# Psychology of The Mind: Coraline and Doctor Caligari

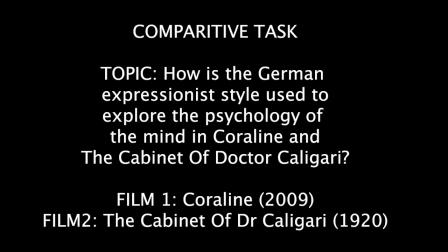0:00 In this video essay, I will discuss the psychology of the mind and how it's explored and portrayed through the style of German Expressionism in the films The Cabinet of Dr. Caligari and Coraline,
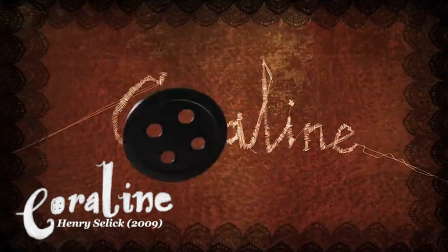0:08 directed by Robert Wine and Henry Sillick, respectively. Both The Cabinet of Dr. Caligari and Coraline explore the psychology of the mind through the themes of manipulation,
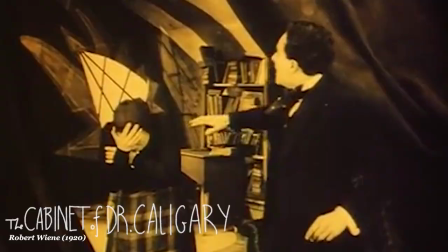0:17 perceptions of reality, and paranoia, themes commonly associated with German Expressionism.
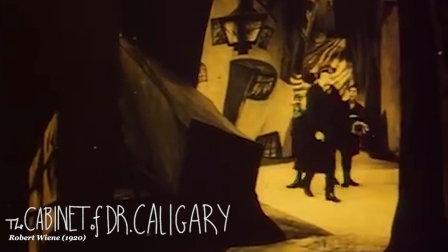0:22 The use of mise en scene is a significant part of how German Expressionism explored thematic ideas and psychological concerns.
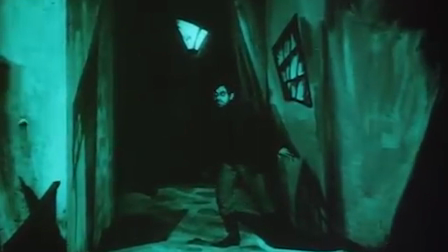0:28 The filmmakers used distortion in their visuals, such as harsh shadows and low-key lighting.
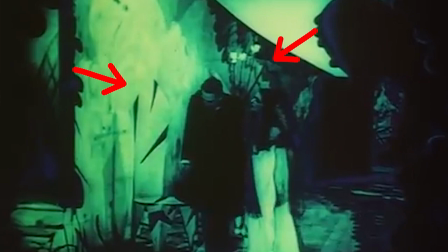0:32 This, combined with artificial sets featuring realistic and surreal details, unexpected camera angles and exaggerated acting,
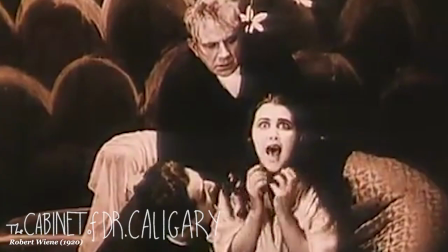0:39 reflected the depression and inner conflict of 1920s Germany after their defeat in World War I. Themes of betrayal and violence became preferable to German audiences,
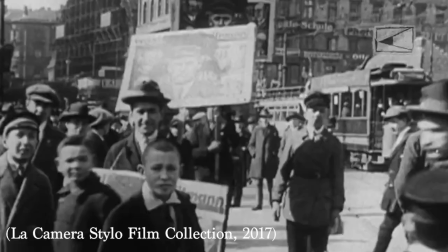0:47 whose experiences during the war made these more relevant topics for discussion, as stated by Samuel Harris on his website Movement and Film.
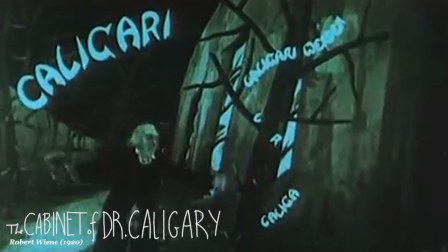0:55 By rejecting cinematic realism, these films included revolutionary interpretations of the human mind and were pre-curators to the horror, crime and film noir genres.
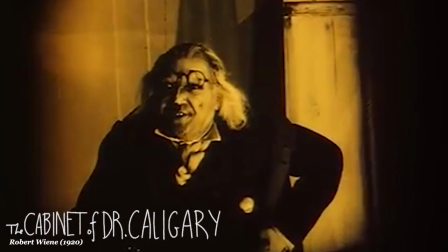1:04 The Cabinet of Dr Caligari is one of the most famous examples of German Expressionism and tells the story
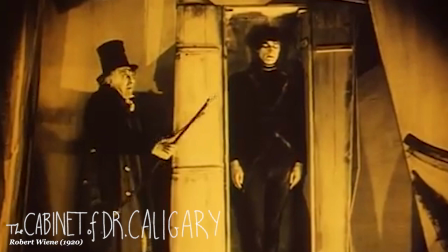1:09 of the hypnotist Dr Caligari who uses his synombulist Caesar to commit violent murders.
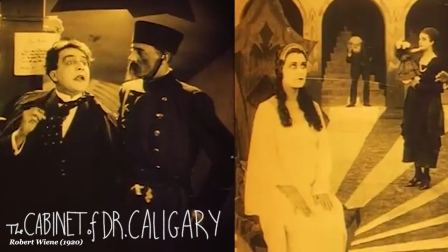1:13 The film is characterised by its asymmetrical camera angles, surreal sets and elongated shadows that help reveal a disconnect between subjectivity and reality.
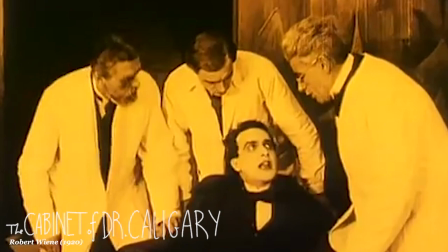1:22 The film is widely known for its unexpected plot twist, revealing that the story is merely the delusions of an asylum patient, Francis.
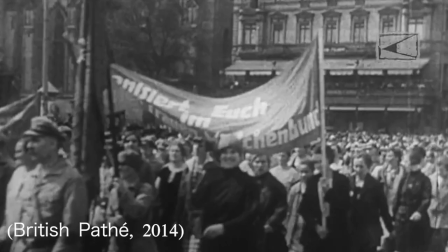1:29 The social context of the film is based on the experiences of World War I soldiers, who returned from the war suffering from PTSD and other mental illnesses.
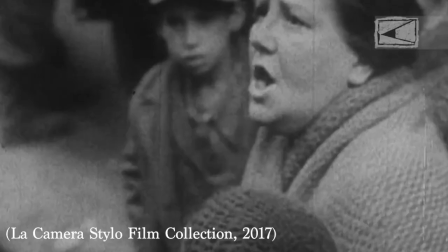1:37 The expressionist movement gained popularity after Germany's defeat, as it was a way for audiences to cope with their depressive mood and emotions.
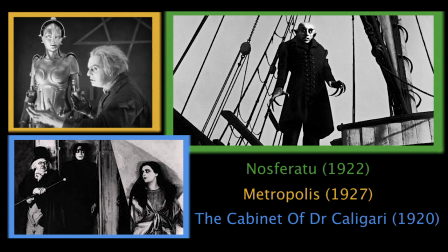1:43 The expressionist art movement was a persecutor to expressionism in film, and filmmakers drew inspiration from the eerie paintings created at the time.
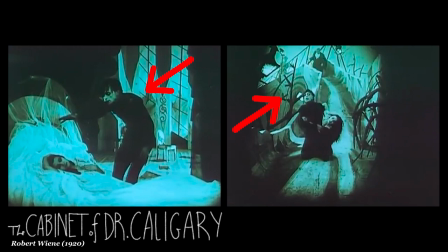1:51 Lacking the subtle shading and colours of realistic paintings, elongated figures and tilted buildings defined traditional perspectives.
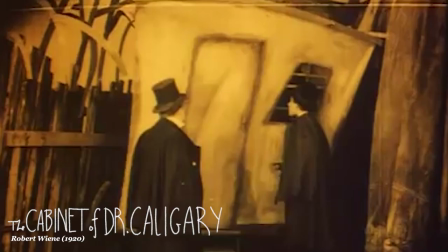1:59 Caligari's studio built sets incorporated this stylisation.
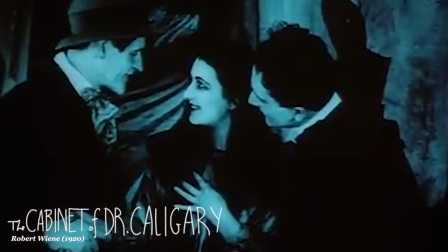2:03 These dark feelings are transmitted through the protagonist, showing how he sees the world, dark and eerie with tilted buildings, distorted objects and strange characters.
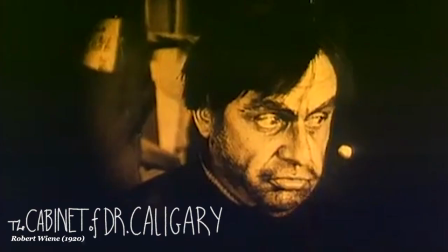2:10 By discovering Francis' true state, after exploring his subjective experience, the audience is shown how identities are malleable.
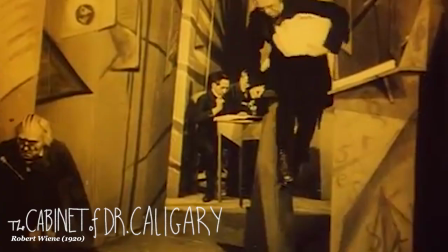2:18 Expressionists long for a new beginning. Within the film's context, the new beginning is symbolised by the murder of the clerk.
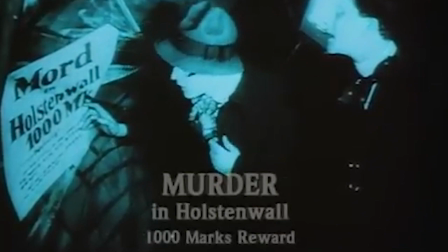2:24 The arrogant clerk represents the bureaucratic government, and his murder is representative of the public's disillusionment of authority.
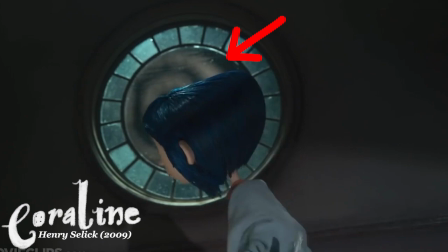2:31 Coraline incorporates many aspects of German Expressionism.
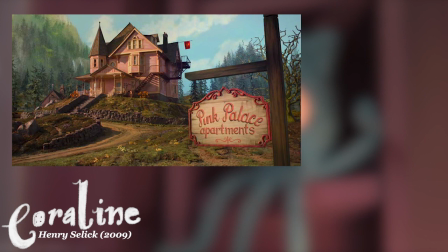2:33 The influence of Expressionism is particularly apparent in the mise-en-scene of the exterior of the house and the layout of the mother's interior space in her final confrontation.
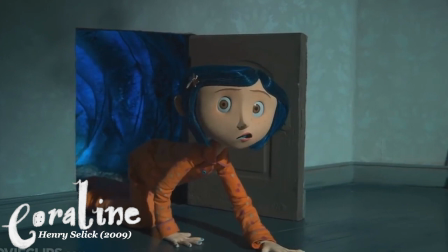2:43 Expressionism is often concerned with the psychology of the mind, and in Coraline, this exploration is through the multiple realities experienced by the protagonist.
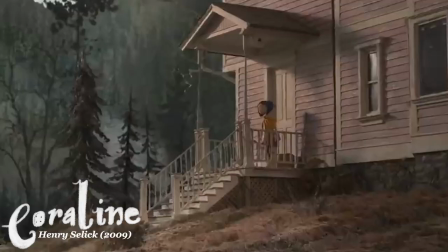2:51 At the start of the film, we are introduced to a dilapidated Victorian home with a muted colour palette,
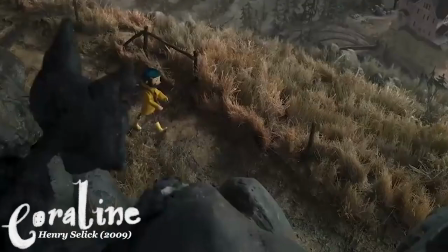2:56 contrasting to the bright colours one by Coraline, who leaves the house in search for wonder.
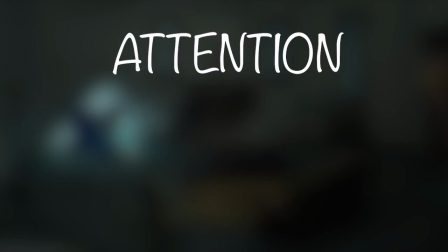3:00 This door leads her to a mirror reality with everything she desired, attention, amusement and wonder.
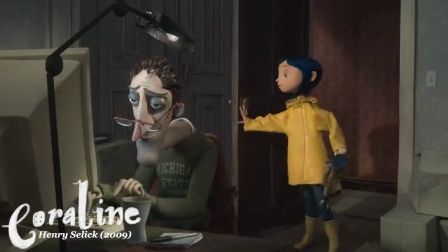3:06 This stop-motion film reflects a modern dual-income family with loving but busy parents who are dealing with the upheaval involved in moving to a new place.
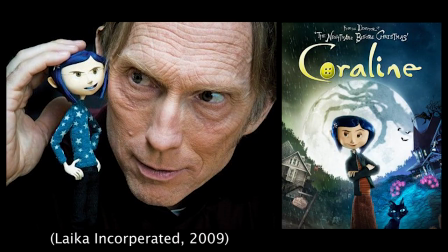3:12 Modern audiences can relate to Coraline's boredom and frustration with her distracted parents. In fact, in 2009 when Coraline was released,
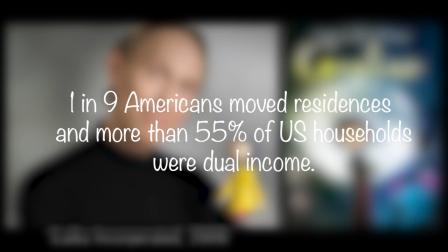3:19 a report from the US Bureau of Labor Statistics approximated that one in nine
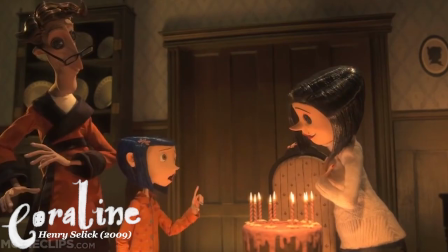3:23 Americans moved residents and more than 55% of US households were dual income.
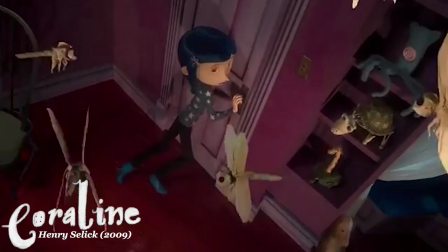3:28 With its message of be careful what you wish for, Coraline reflects on how not everything is as it seems.
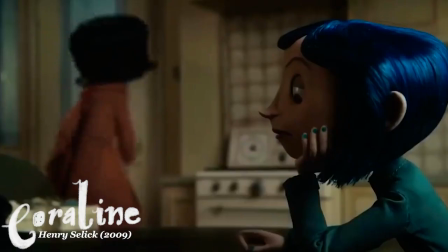3:33 This way Coraline explores the psychology of the mind as one person's perspective is different to another's, particularly between parent and child.
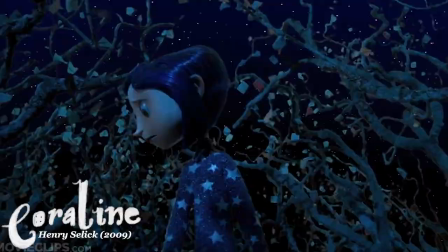3:40 Both The Cabinet of Dr. Caligari and Coraline explore perceptions of reality, not just through the storyline but through colour, mise-en-scene and depth.
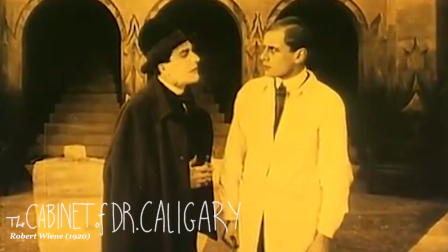3:48 Wine uses an unreliable narrator in the cabinet of Dr. Caligari, a patient inside a mental sanatorium,
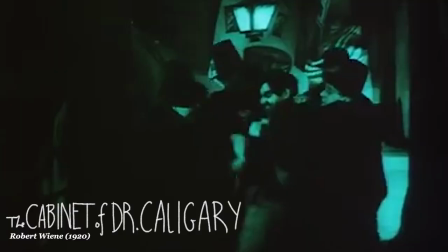3:54 to explore perceptions of reality, revealing the susceptibility of the mind to questions of truth.
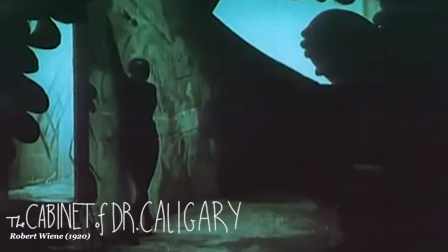3:59 The film explores lack of light and uses it to enhance the audience's apprehension.
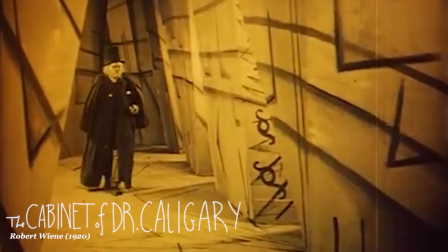4:03 Shadows are used to enhance ominous shapes, especially Caesar in the frame depicting him stretched against a tilted wall.
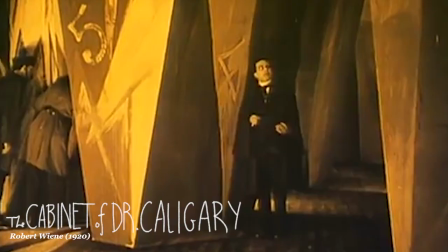4:10 The painted shadows on the set make the twisted world seem unsettling.
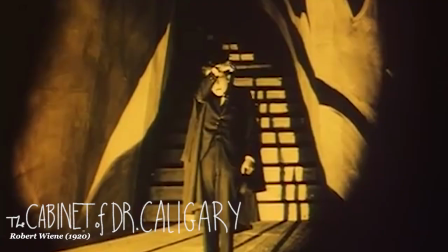4:13 The set features bizarre structures and angles in combination with sickly colors often hand-painted onto the film.
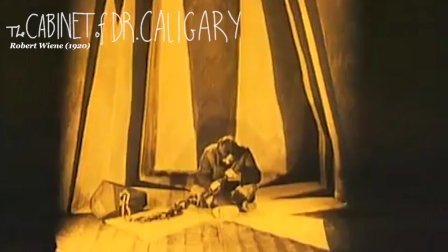4:20 These techniques reflect the characters emotions and disconnect between subjectivity and reality.
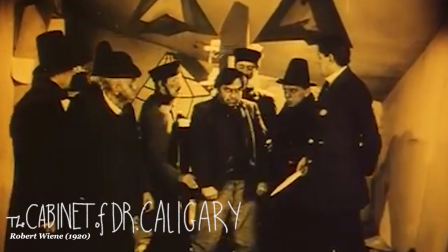4:25 The painted walls in the prison cell achieve a suffocating effect, making the room appear smaller, symbolizing the prisoners lack of control in this state.
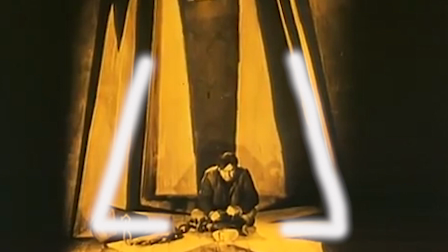4:33 The curving of the metaphysical set constructs the viewer with a surreal and unfamiliar design, creating states of terror and anxiety.
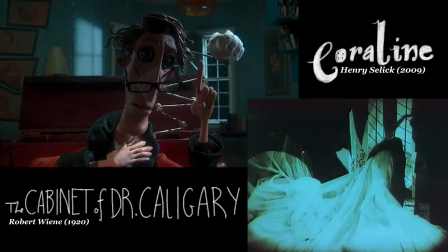4:39 This type of eerie set lined with shadows is also used in Coraline for similar reasons, demonstrating how German Expressionism has shaped cinema beyond its immediate movement.
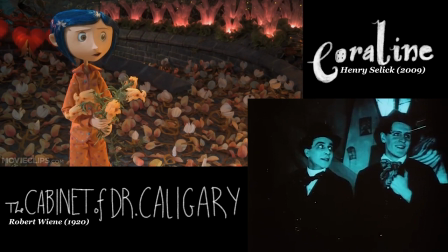4:48 Both films have set pieces or coloured tints that are emblematic to represent characters' emotional states.
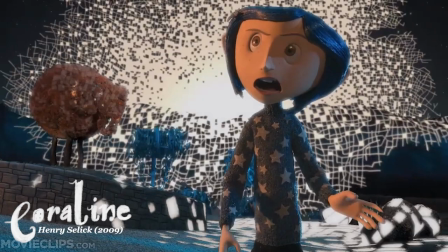4:54 Coraline's ambiguous perceptions of reality help her sustain the connection between the two realms.
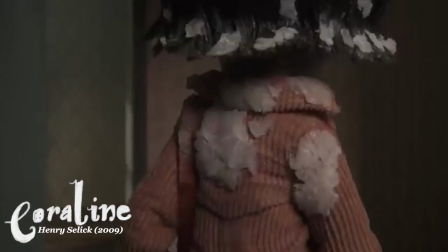4:59 Her parents brush off her story similar to how Dr. Caligari ignores his allegations from the asylum patient at the end of the film.
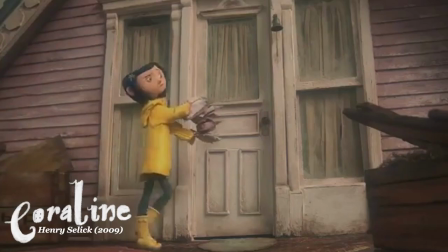5:05 Look at the snow on your clothes. What's cutting into you, Coraline?
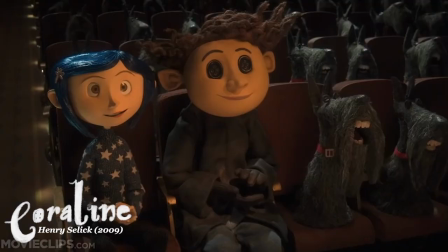5:10 However, there are surreal aspects still present in her real world, such as the motif of the doll and the talking cat.
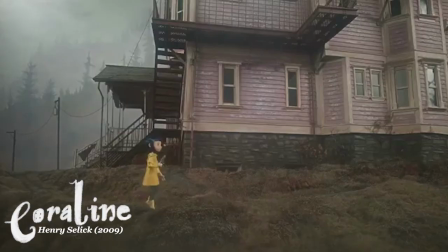5:17 Coraline altered the audience's perception of reality through altering depth cues,
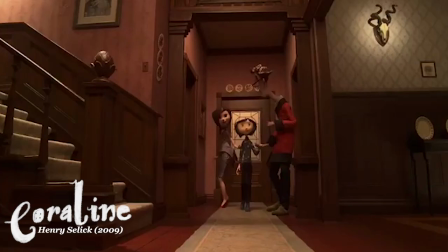5:21 designing the normal world with inconsistent depth cues within the shots to seem flat and off-kilter, and the alternative world in a normal perspective.
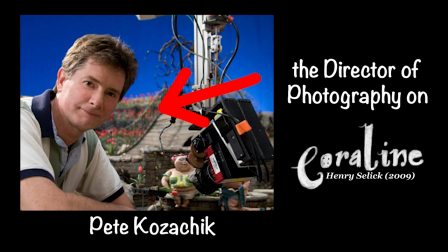5:29 As Pete Kozachik, the director of photography on Coraline explains, the compositions match in 2D,
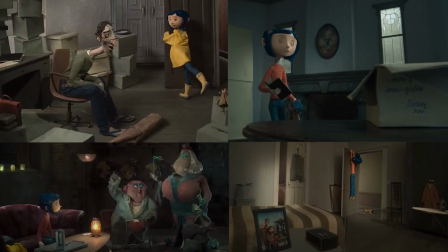5:36 but the 3D depth cues evoke a different feel for each room.
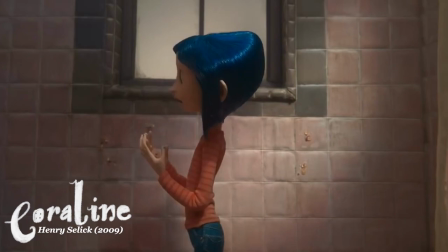5:39 The tiles in the family shower create an unnaturalistic depth of field, as they do not recede into the distance.
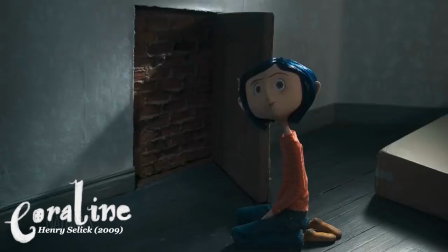5:45 Moreover, the design on the house moves in parallel lines in combination with the almost cubistic edges on the floorboards.
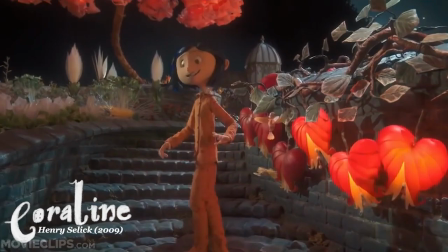5:51 In contrast, the other world displays a central perspective, receding naturally.
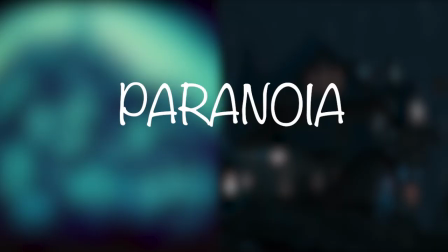5:56 For example, the bricks in the magical garden have a strong sense of depth, created by the lighting and tonal gradients.
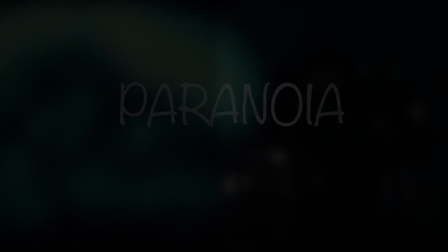6:02 The psychological theme of paranoia is apparent in the cabinet of Dr. Caligari and Coraline as the films demonstrate the style of German Expressionism through visual design.
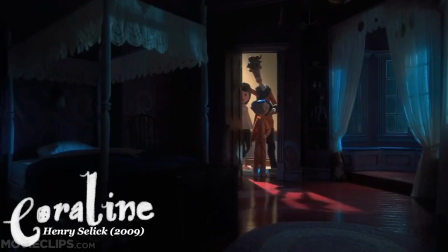6:11 According to Scene and Health, humans naturally associate darkness with themes of death as we fear what we cannot see.
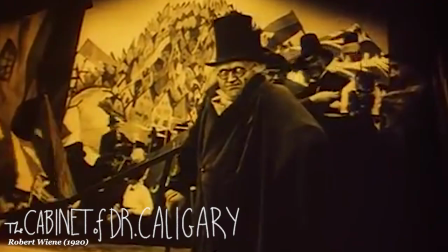6:16 Therefore, sunny bright places are more likely to be interpreted as safe because we can see everything surrounding us.
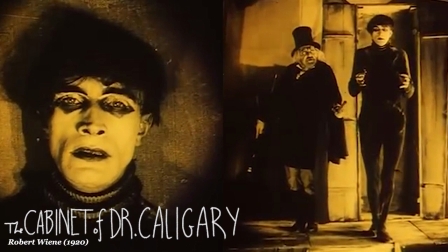6:21 One deliberately used this knowledge when creating the carnival scene, featuring the antagonist Dr. Caligari on a brightly lit set.
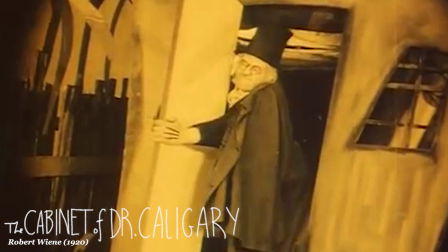6:28 The chiaroscuro lighting technique was utilized in the film to emphasize the contrast between light and dark.
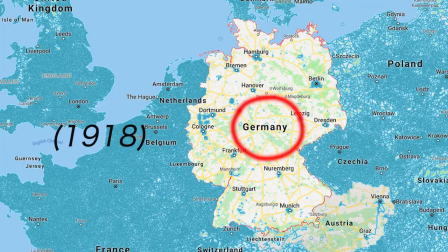6:33 By showing that the villain could be anyone, this technique fit into the fear and paranoia experienced by post-World War I Germany, where suspicions were increasing between communists and Jews.
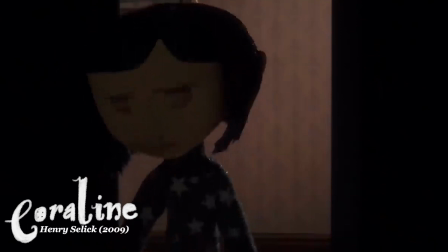6:42 This chiaroscuro effect also is present in Coraline's visual design, as it's seen in the scenes set in the other realm.
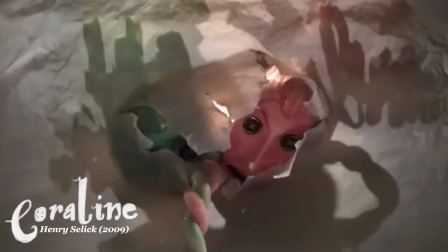6:50 The clashing neon colors grow even brighter and unnaturalistic when the other world turns sinister, in contrast to the traditional indications of danger.
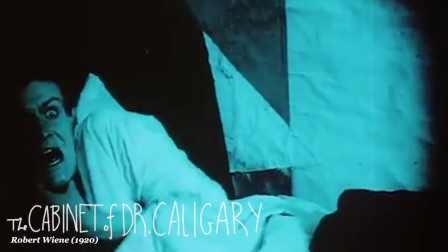6:59 Even though the killer is not seen directly in the first murder scene,
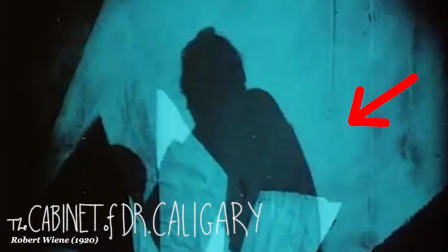7:01 the use of lighting creates a sense of dread and terror as the victim is surrounded by white sheets contrasting to the black walls and the synomalist's dark silhouette.
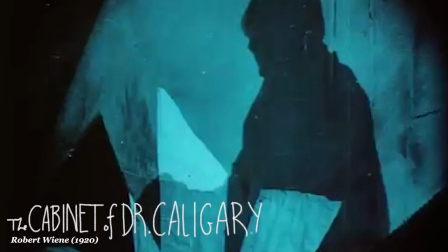7:09 The visual juxtaposition provides a sense of forebiting presence surrounding the victim and the audience.
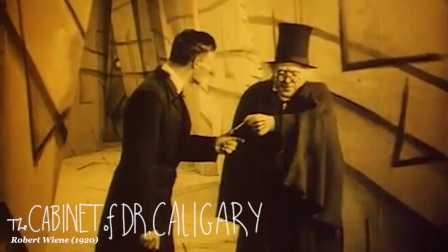7:14 The film reads as a warning to German audiences about the dangers of spreading suspicion and the negative effects of an oppressive authority figure, such as the German army and Kaiser.
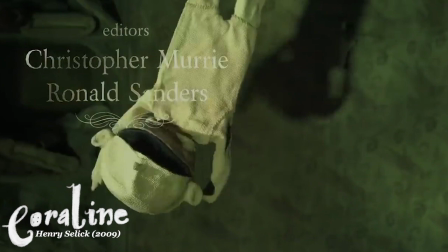7:24 Shadows are also used to communicate a sense of danger in Coraline, especially in the opening scene where the other mother's shadow and hand are seen making Coraline's doll.
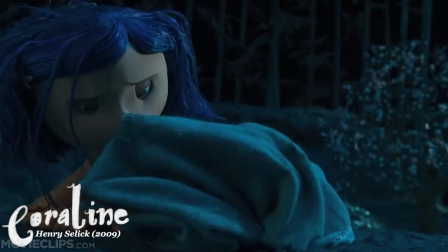7:31 The metal hand motif also appears in the lightning, foreshadowing the danger Coraline faces further in the film to make the audience uneasy.
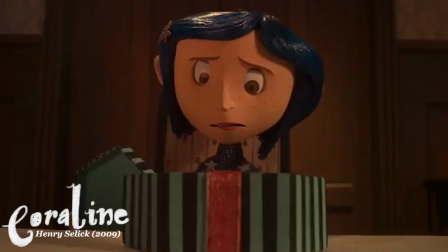7:39 The motif of the doll and the hand and the button eyes are referenced throughout the film through the visual elements and dialogue included to increase the tension.
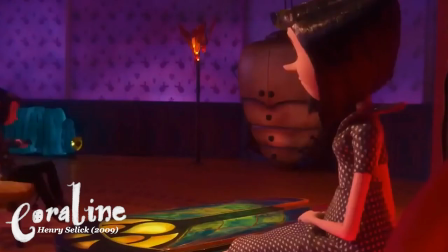7:50 Both films use abstract landscapes to evoke recognizable objects but portray them in a surreal way.
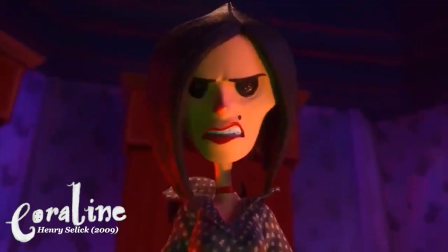7:56 This technique is featured in Coraline in the scene where the other mother transforms into a body with an exaggerated angular structure,
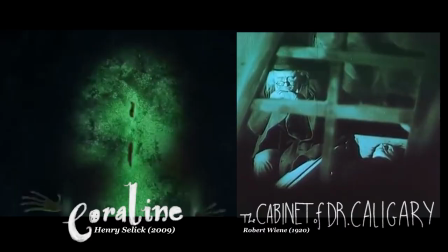8:02 mimicking the sharp objects and harsh shadows often used in German expressionism.
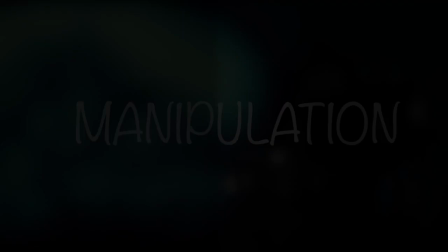8:06 Manipulation of the mind is explored in the cabinet of Dr. Caligari and Coraline through the plot and characterization.